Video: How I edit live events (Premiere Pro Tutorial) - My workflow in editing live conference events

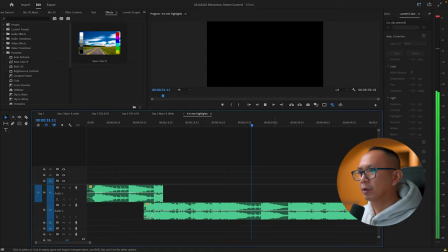In remixing the music, you need to have a plan. So my game plan here is to have a montage at the first minute of the video and
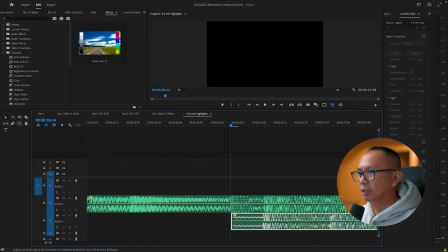I'm planning to make four to six minute highlight video because that's what I promised to the client.
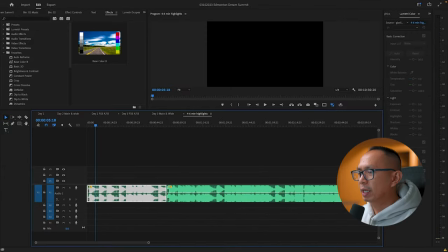The first minute is a montage. It is a way to show everything that happened for two and a half days and also a great way to cut it for IG reels. I used this song called The Gladiator by Cairo and used the first part of it.
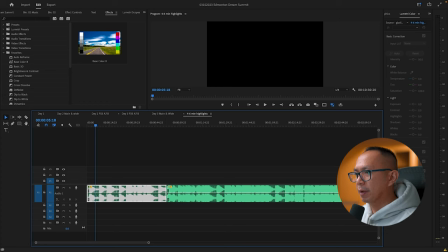Now this is the second roadblock for me. How can I fit this in just a minute? And in music guys there's a number of beat in each music. I didn't study about music so I'm just relying in my experience here. So for this music, there are 7 beats.
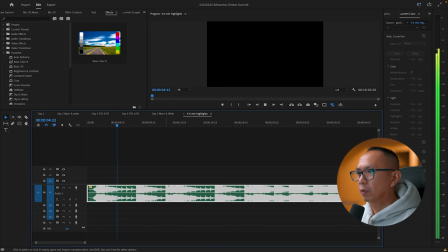1, 2, 3, 4, 5, 6, 7. So I can cut anywhere and combine the music as long as they're in the same beat.
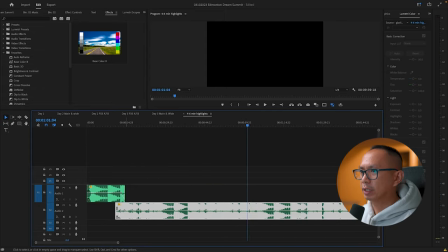I tried to do it under a minute but I didn't like how it sounds so I went back to the original music and cut
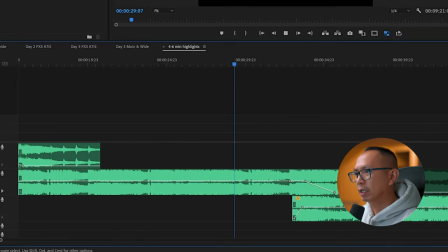in 14 second mark and combined it with 1 minute and 31 second mark to 2 minute and 20 second.
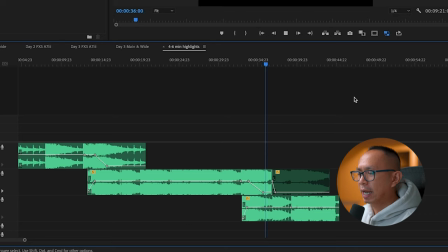I really like the ending here and i know i can add sound effects and reverb to emphasize the ending
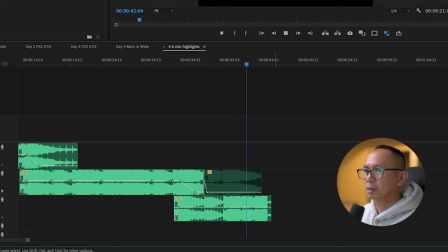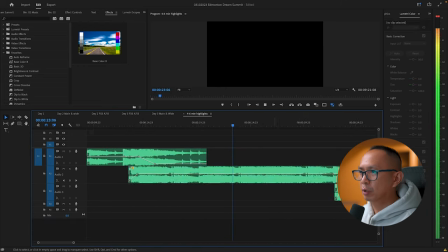i remixed this music and i went back to the original music because i'm aiming for under a minute
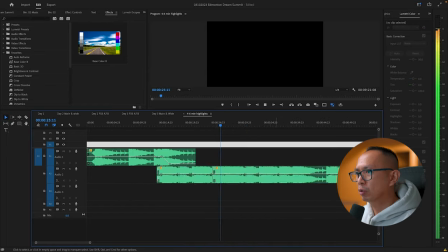for instagram reels but i remember i can go to 90 seconds this is the real editing
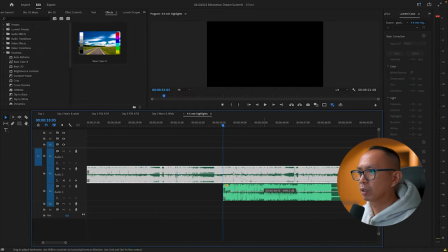it's back and forth and as a video editor i have to decide which way to go now the third roadblock is how will i transition from first
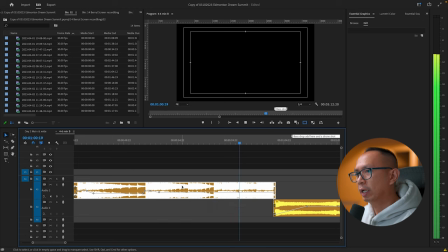music to the second music without the viewers noticing or how can I transition from first sequence to second sequence to third sequence.
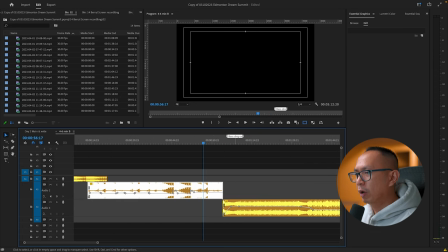There are a lot of techniques I use to hide the transition. One of my favorite is to use the same vibe of music.
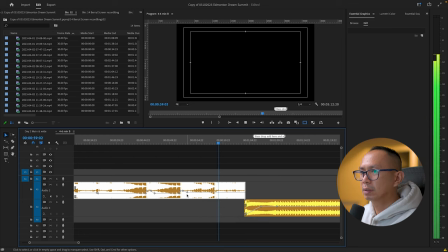Notice I cut the first music and fade in the second music.
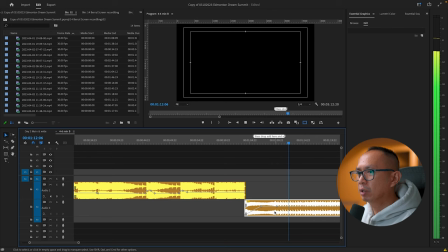Now it didn't blend perfectly but I will show you later once I put sound effects to it.
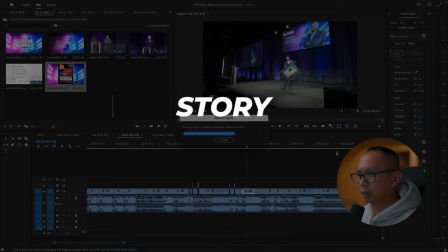The other way to hide the transition is my next step, creating a story. This is the most important skill that needs to develop as a video editor.
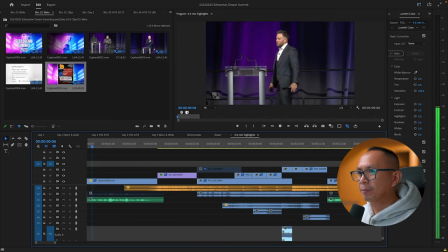I'm still learning about it. So in my editing, I start with a question then 1 minute montage.
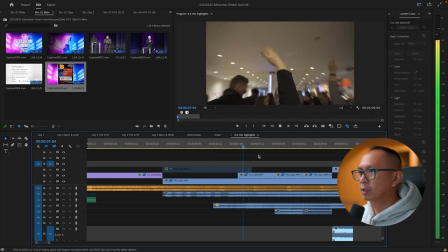The 1 minute montage is about people who were hyped up to enter the room and get their seat because this is a rush seating.
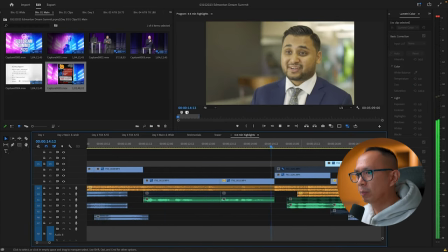And this is about people who received their awards, the vibe of competing to one another and the announcement of overall MVP.
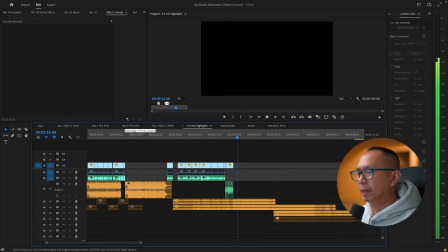The fourth roadblock for me is what to put in my timeline. I already solved this intro.
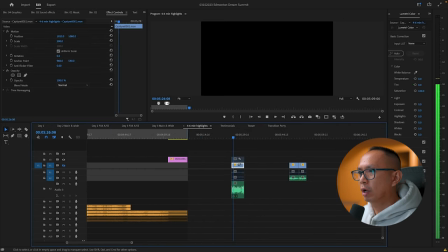The next one for me is to go back to where the convention really started. So I'm looking for some earl who can tell the story about going to this event.
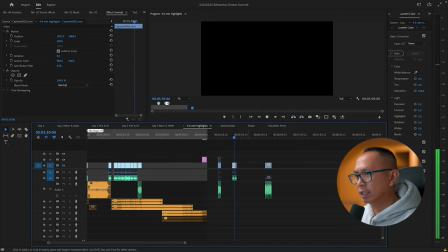If the things they are saying are emotional and relatable to people, then we have a winner.
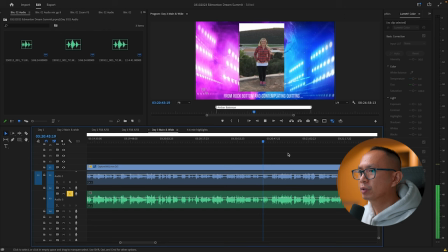I remember this lady, she was talking about her first two years in this business and she needs to go to this event.
See the conversation that I had with my husband before I took this trip is Amber, you gotta get Get your shit together, you gotta start making some money or you need to go get a job.
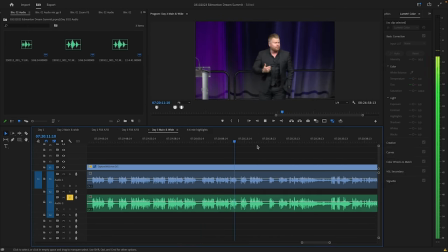And also this guy.
I've been here broke. I've been here with nothing.
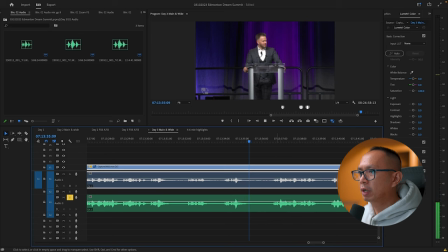I've been here, I had to borrow money from my mom to come to convention.
People can relate to it because attending convention is expensive, especially if you travel. The first two people were going to their pain moments. To ease the pain, we need motivation. So the third person who talked was my client.
See, the generation before you have paved the road.
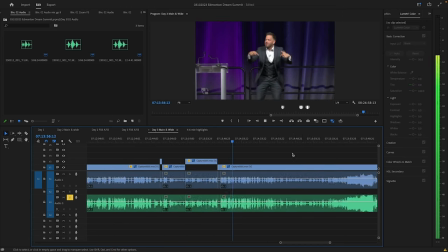See, they believed in us when there was nothing to believe in. they came to our events when there were six of us but we sold the dream and we doubled down we put our money where our mouth was we put our financial livelihoods on the line for you guys the next person talks
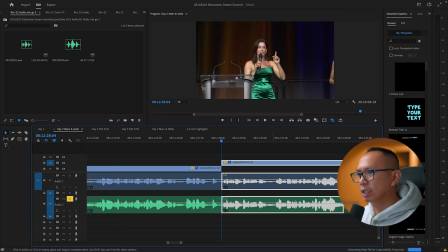about that they had some babies in convention now i really like what she said and i know i can put that in the highlight video because that's her experience and nobody can question that and it's kind of funny the people there were laughing so from pain to motivation to laughter convention is very
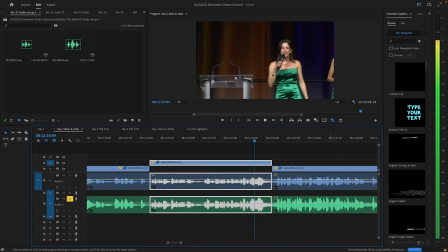special to me because we made some babies at convention so let me tell you some of you guys are gonna have some fun tonight and that's
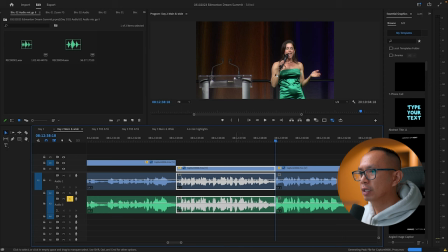okay you can make some babies and grow them in the i didn't use the second statement when she said that you can have babies and grow them
in that environment don't get me wrong i really like this environment but in order to protect her i won't put
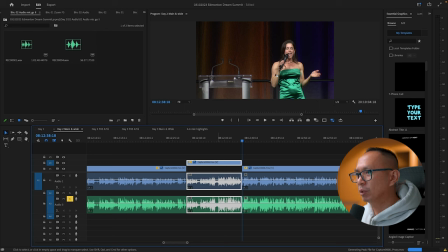that in the highlight video because not most people will agree on that and people might question that statement.
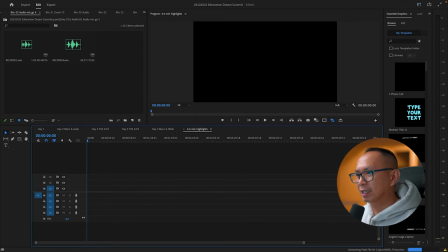I'm also protecting myself guys in re-editing. Now I found somewhere in that clip before they announced the winners.
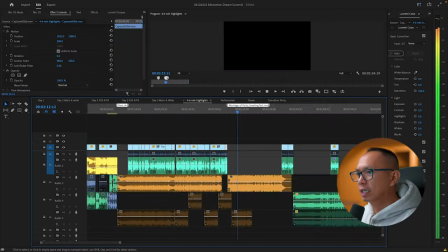She said, Let's get some music!
That's a great transition from telling a story to montage.
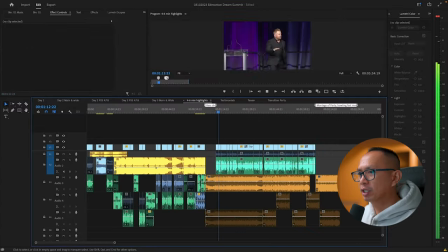So this is the second montage in the video. In this montage, I put all of the fun stuff, dancing, casino, and bowling.
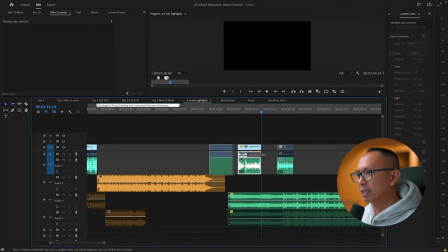I end this montage by honoring someone who passed away and drone shot pushing out at night.
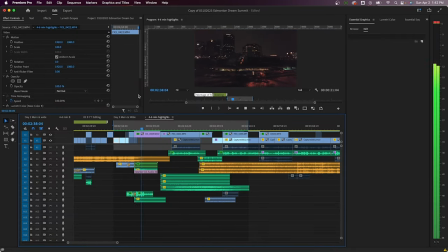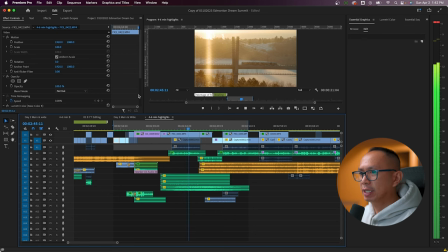that's a great way to end the second music and transition to the last sequence going to the third part of the video i start with a time lapse
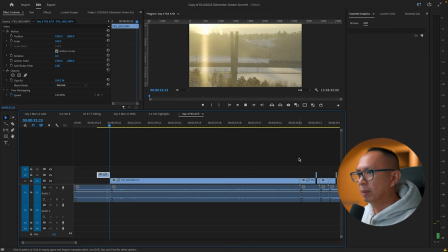that i changed my mind to play it in a real time because i'm aiming for a storytelling mode not fast not powerful that's why when i filmed this I just recorded in 24p for 5 to 10 minutes because
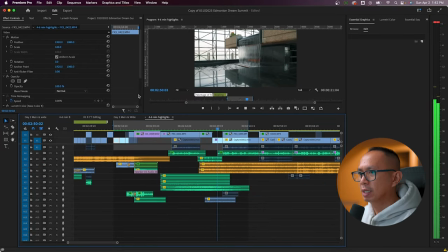the next sequence is about compelling reasons and how this business changed people's lives.
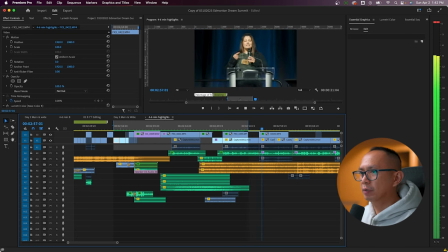Now I put the third montage in the third music and I switched from instrumental to vocals in chorus because the vibe of the music sounds like camaraderie.
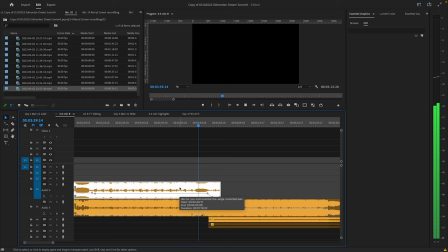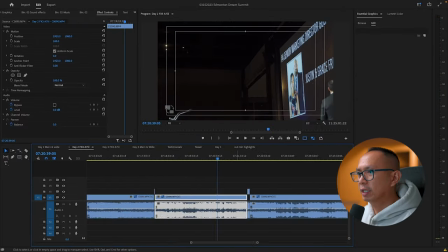This reflects to this team because even though they're fighting to be number one, they're still friends outside of business.
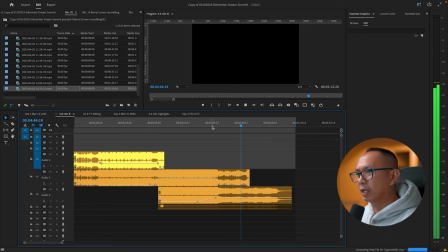And when I have this pace of music that's loud and kind of fast then slow at the end that is a nice play to put a closing statement and end the video
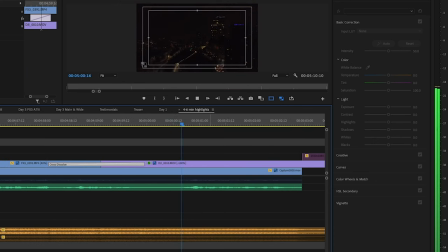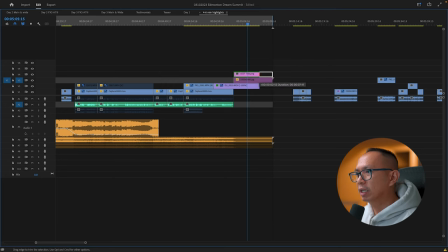now to feel i'm done i will put the logo or text at the end so i can trick my mind that i'm almost done after putting and combining
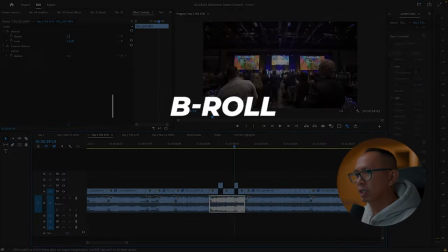the a roll and music now let's go to my next step which is finding b-roll i can put this step after i cut a
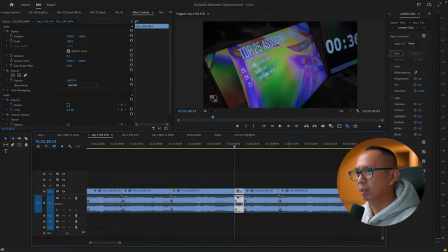roll but for me i don't want to cut the b-roll if I don't know what I'm looking for.
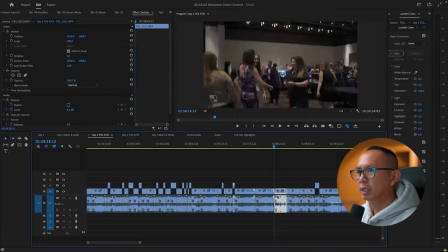Since I already have the framework of my story, it will be easier for me to find the b-rolls I need.
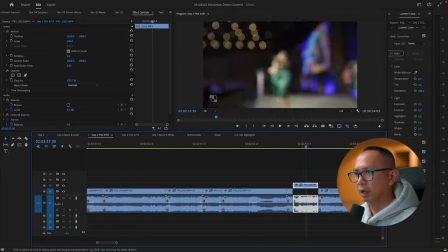Everything can adjust here so this is easy stuff. We already did the half of the editing.
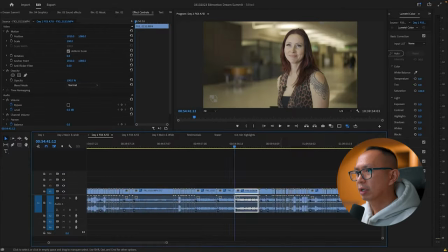As much as I can, I want to relate the b-roll to my a-roll.
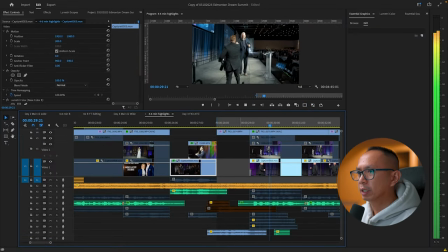That's why it's called b-roll. b-roll is there to help tell the story. b-roll is the reason why people retain attention when watching a video.
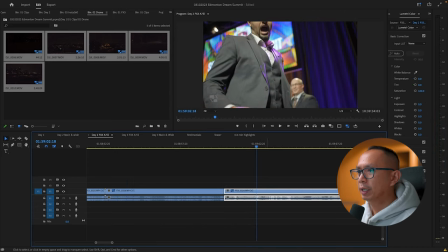So the same thing what I did for the a-roll. When I cut the b-roll that I like, I will place it above.
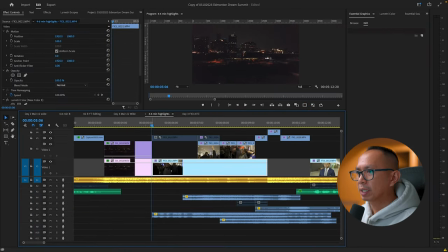In finding b-roll, I like to create a scene. A scene is made up of shots, like the first scene I did.
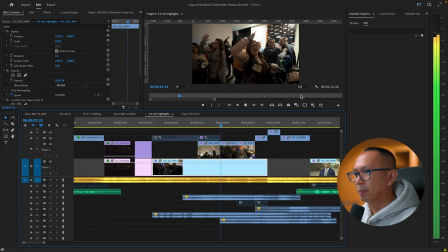People waiting for the doors to open. Somebody is hyping them up, and they went inside.
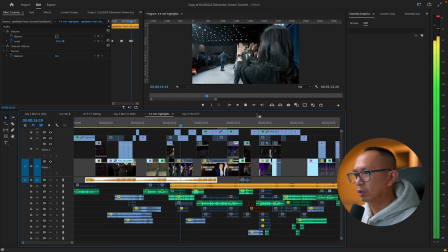Next scene is the couple receiving their award. Wide shot using gimbal. They went up to the stage and high-fiving people. Next scene is people entering and registering for the event.